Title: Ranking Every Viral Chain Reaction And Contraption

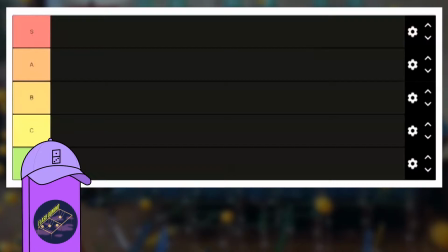4:11 This will be a straightforward, honest tier list, and all my rankings are my genuine feelings.
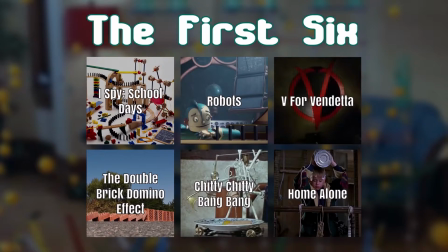4:15 For this tier list, I will start with the 6 chain reactions I've already made separate videos for, since I believe that among those 6, there are at least 1 in each tier. So starting here will be a good chance to see what an example for each tier is. Then I will go by category through movies, TV, commercials, music videos, and then everything else.
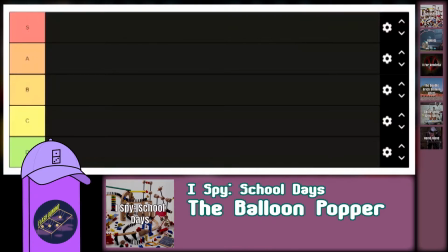4:29 Here we go! We are starting with the Balloon Popper from I Spy School Days, and this is definitely a good one to start with.
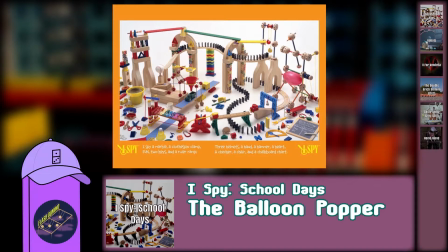4:38 This one had me super captivated as a kid. There are so many different motions contained within such a consistent theme of materials. His chain reaction logic is so solid that all you need to do is look at a picture of it, and you know exactly how it will work. And it's so cool that there's actually footage of it working in just the way you'd imagine it to based on the picture. Of course,
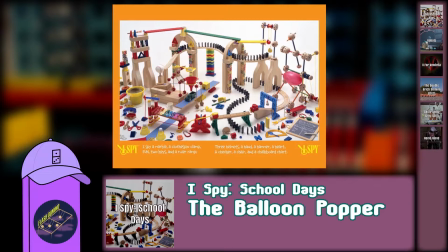4:55 there are nitpicks in my standalone video about it, but considering some of the chain reactions coming up later, this one sets a pretty good standard because it can definitely work in one take, it's got so many motions understandable through a single picture, and it has a very deliberate set of materials.
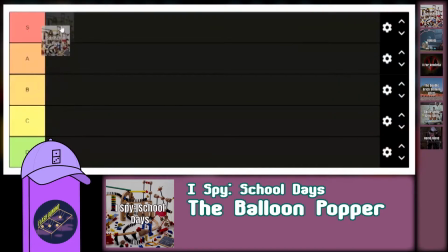5:08 And that's why the first chain reaction in this video, I believe, goes to S tier. Next we have Big Weld's build from Robots.
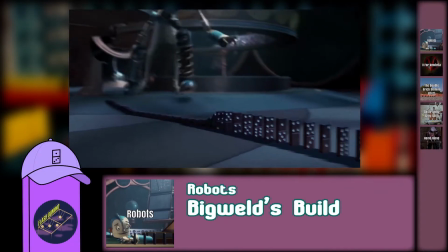5:14 This one's a fun animated domino setup with some machine elements, and again, for animation I'm totally ready to suspend my disbelief for things that may or may not work in real life.
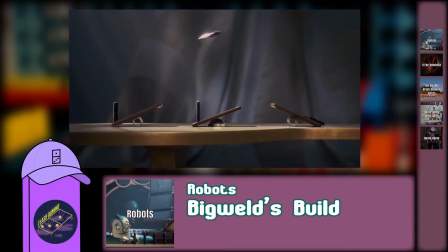5:22 Slanted dominoes on an incline, or dominoes flying from seesaw to seesaw, not my biggest concern.
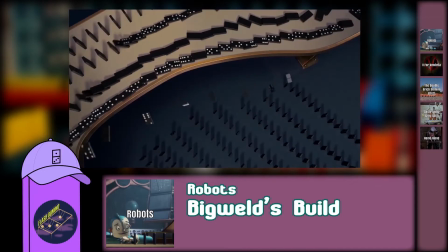5:27 What actually kinda gets me is how much the setup changes from shot to shot. Like, how does it go from these straight lines to these crossing lines?
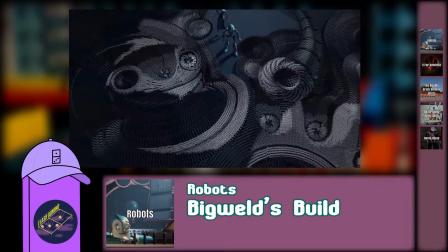5:34 How does the project lead into this kind of field when there's no indication of what the field starter looks like? So I do feel like this setup loses points for watchability.
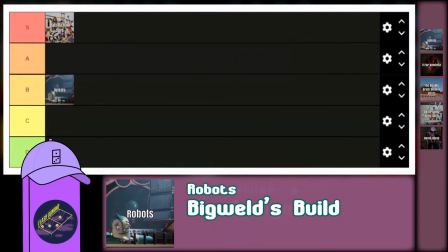5:41 Fun animation though, and it still makes it to B tier. Moving on to V's Insignia from V for Vendetta.
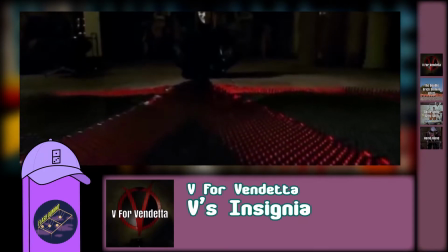5:46 It's got a very nice circular path starting at a point at the bottom where all the dominoes can spread out, and for a setup that branches as much as this one does, it's still very easy to watch.
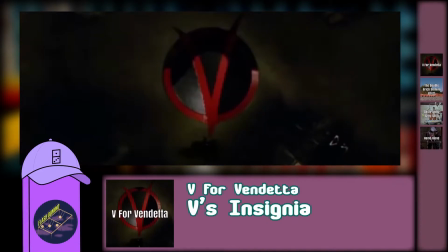5:55 It's a very deliberate and well thought out design for the insignia, pulled off with an amazing use of color changing dominoes to add details to the image. Like, this is exactly what you use this field design for, boosted by such a smart use of color.
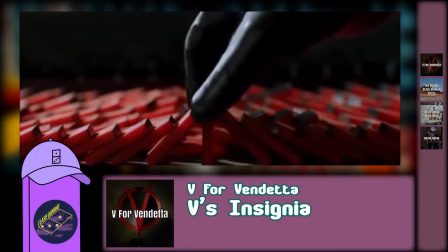6:06 Everything is so right on the nose. Anything built by Domino Day builders will probably end up in S tier, and this one is no exception.
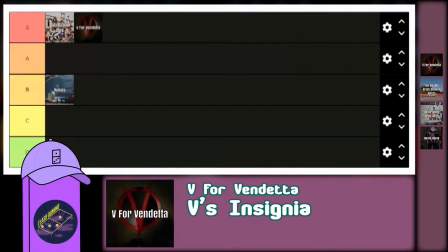6:12 So yeah, V for Vendetta's domino setup goes to S tier. Well, I'd say we're off to a really good start. What's next?
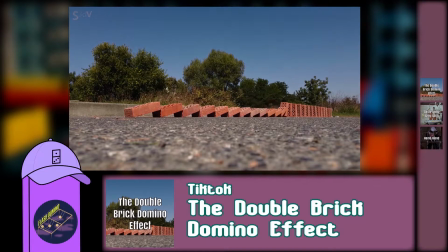6:20 Fine. The double brick domino effect from TikTok and other social media trends is not very complex, and not very groundbreaking. It's really hard to look past the fact that the setup for this trend is literally just a single domino line. There aren't really any instances where someone used a more creative material than bricks either,
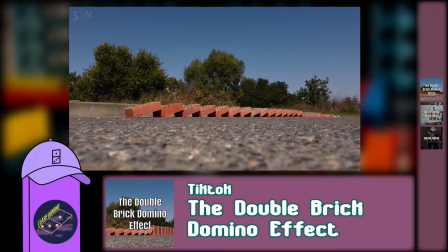6:34 but the fact that it does utilize one popular chain reaction technique makes a little bit of a difference, and that's why it's at least on C tier.
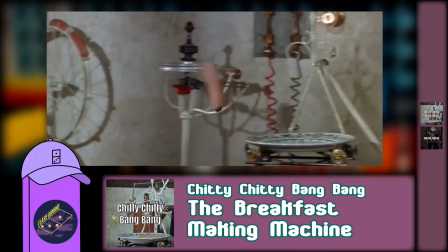6:41 The breakfast making machine from Chitty Chitty Bang Bang is super mechanized, but in this case it shouldn't put it on a low tier.
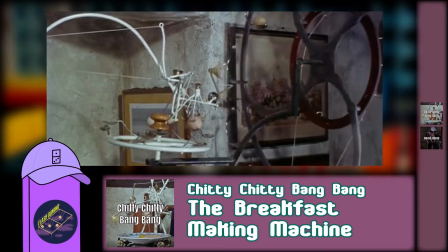6:46 It still works in one take, and it's a convincing way to break an egg.
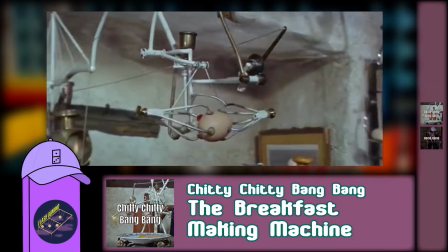6:50 Even if its presentation is a little more mechanical than usual, it toys with a lot of cool chain reaction concepts like rotations and levers,
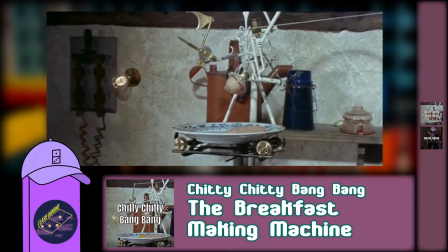6:56 and that keeps it away from like a complete factory machine feel.
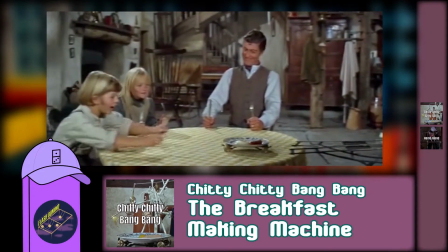6:59 Of course, seeing the physics and connections of the movements would put it higher, and that's usually a little more detrimental, but I think for this machine it still does enough to make A tier.
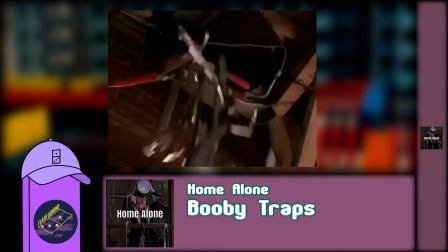7:07 And finally, the booby traps from Home Alone. Guess what? These are borderline not chain reactions.
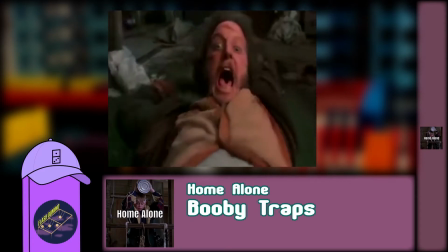7:12 The humans are the driving factors and constantly interact with these contraptions to keep them going. What little chain reactions these contraptions have in them are so unoriginal and still so human powered.
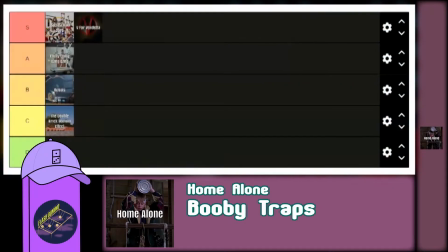7:21 So the last of these first 6 chain reactions, I believe, is our D tier.
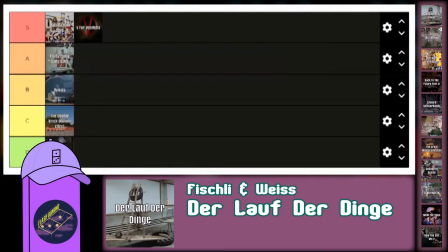7:29 With the first 6 out of the way, let's now go through the rest of the movie category, starting with Der Lauf der Dinge by Fischli and Weiss.
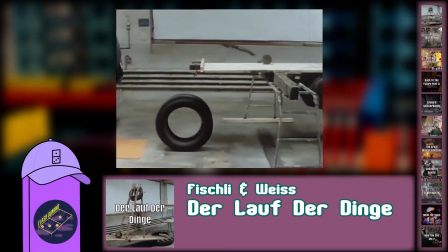7:35 Believe it or not, this was the work that inspired me to start building, and it led me down my first chain reaction YouTube rabbit hole.
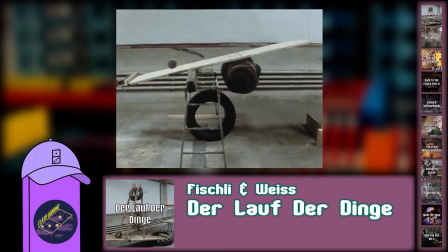7:40 Looking at this work technically, it has such a wide variety of steps and plays so much with different scales of motion,
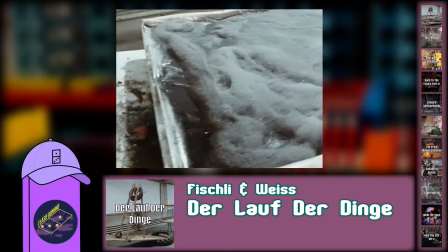7:45 but the pace of the machine feels kinda awkward because a few of the slower chemistry-oriented steps take up a lot of the watch time and can start to feel repetitive.
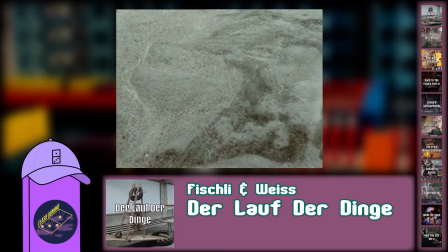7:52 And since the viewers don't know exactly what the chemical reactions are, it's not always clear what's supposed to be happening, or what the next step is supposed to be.
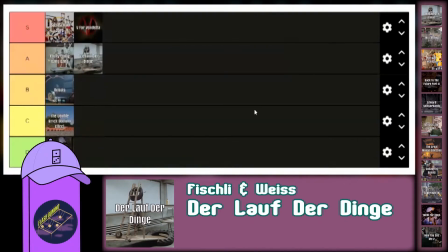8:00 I don't know if I can quite put it on S tier for that reason, but it's still a very deserving A tier. Next up is the gate opener from the Goonies.
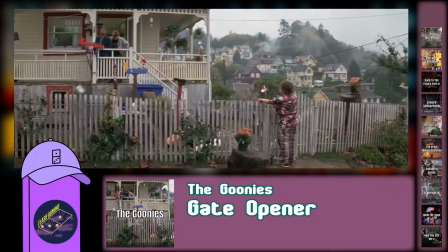8:06 A lot of these steps are reasonable, though the chicken laying an egg was probably fabricated.
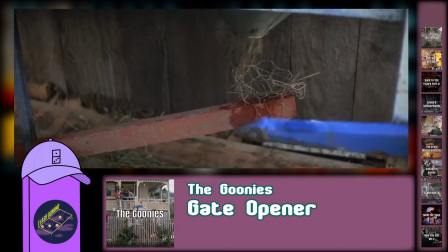8:10 There are always so many variables with using animals in chain reactions that it's just so hard for me to believe any step involving one nowadays.